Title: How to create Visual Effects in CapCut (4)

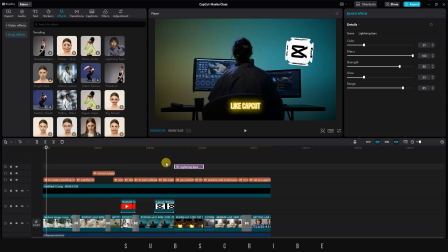Just for the purpose of this video, I'll use this effect on a scene featuring a hardworking father.
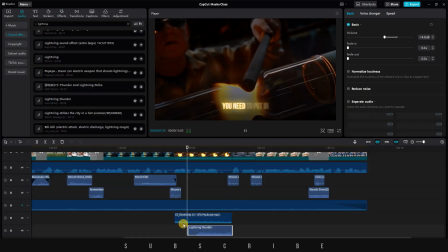It makes him look cooler, like a Marvel superhero. Let's go overboard and add the lightning sound effect for this particular scene. I also decided to add an electricity sound effect, since he's working with glass and metals.
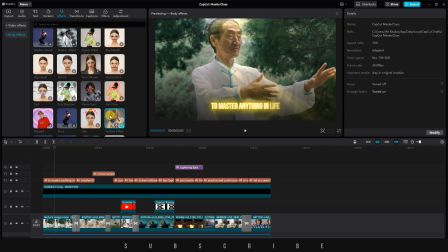Back to the effects tab, there are quite a few options available in the free account. You can hover over any effect to see what it does.
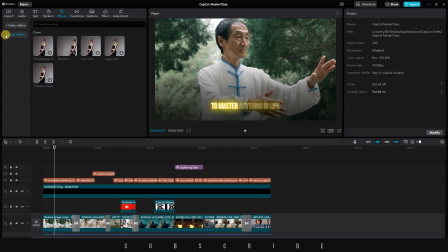To make things easier, always click on the effects subheading to find effects based on their categories. Let's close this for now, because I have more cool things to show you. Click on video effect. Let's use the noise to effect on our video. I'll adjust the length so it affects the entire video.
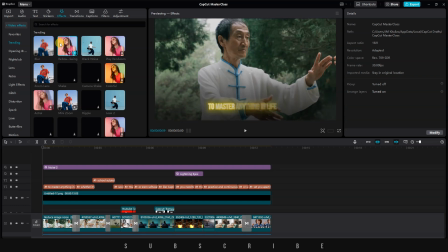Next, under the trending effects, I'm going to use the rebound swing effect to create that cool slow motion camera movement in my video.
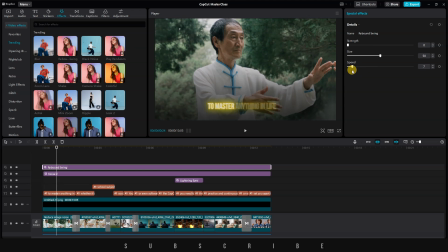Whenever an effect is selected, details will appear in the menu on the right. Make sure to play around with them until you are satisfied with the result. Note that each effect has different details that you can control. For the first frame, I also want to add a small zoom in effect.
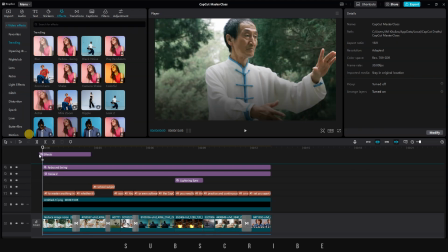Let's drag and drop the zoom lens effect and adjust the details.
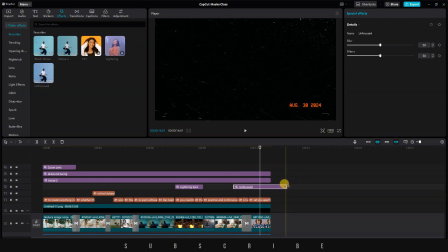For the last frame, I found a nice retro effect that I've added to the timeline, and I've adjusted the details.
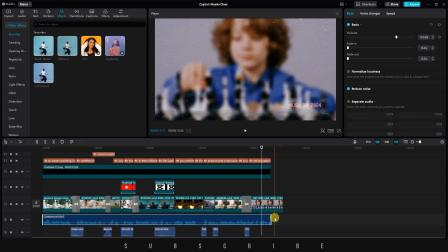I decided to extend the length of the last clip along with the music, so it ends 2 seconds after the voiceover.
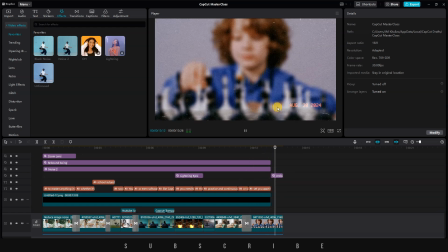This way, the video doesn't have a sudden ending. One last thing we can do is add a fade-out effect to the last video.
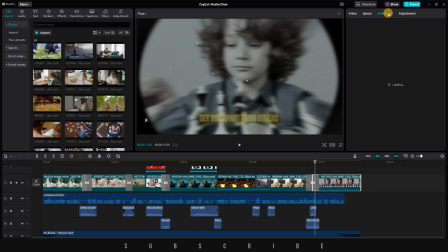Select the video, hover to the top right menu, click on Animation, select Out Animation, and choose Fade Out.
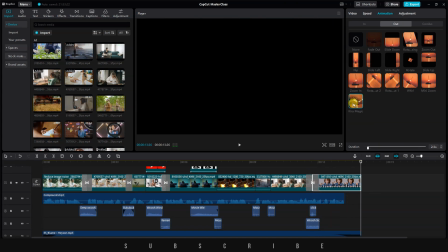Alternatively, you can use Kira Magic if you have it. Now let's play our final result, Then I'll tell you about the next video.
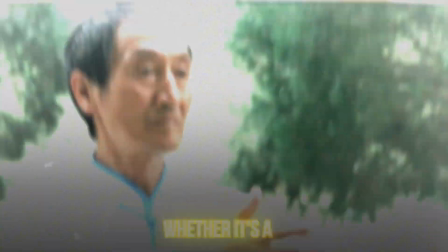To master anything in life, whether it's a school subject, soccer,
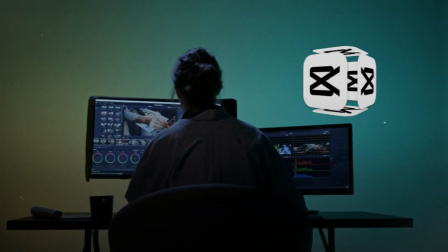YouTube, or even software like CapCut, you need to put in the work.
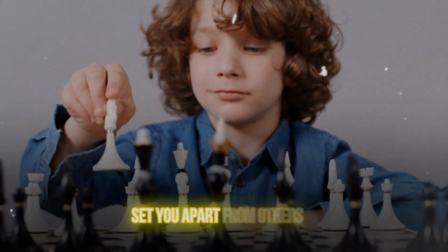Practice and continuous learning are what will set you apart from others.
Thank you so much for watching these tutorials.
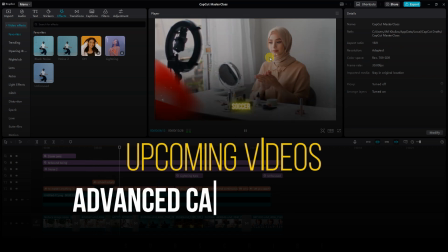In the next video, I'll start teaching you some advanced features that I've prepared.
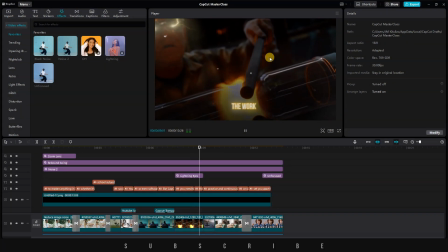I'm also going to need some ideas from you guys to tailor my videos to your interests.
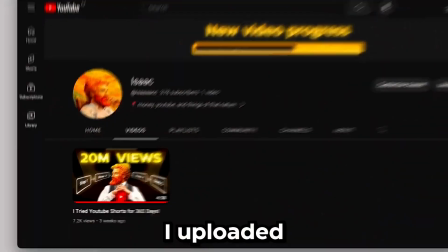Make sure to comment on which topics you're struggling with in CapCut and which creators' editing styles you'd like me to cover in future videos.
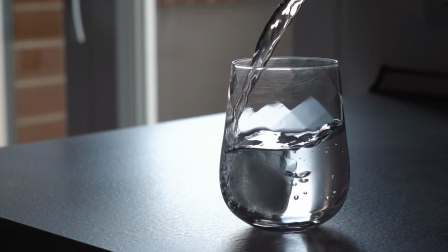Drink some water, and I'll be back before you know it.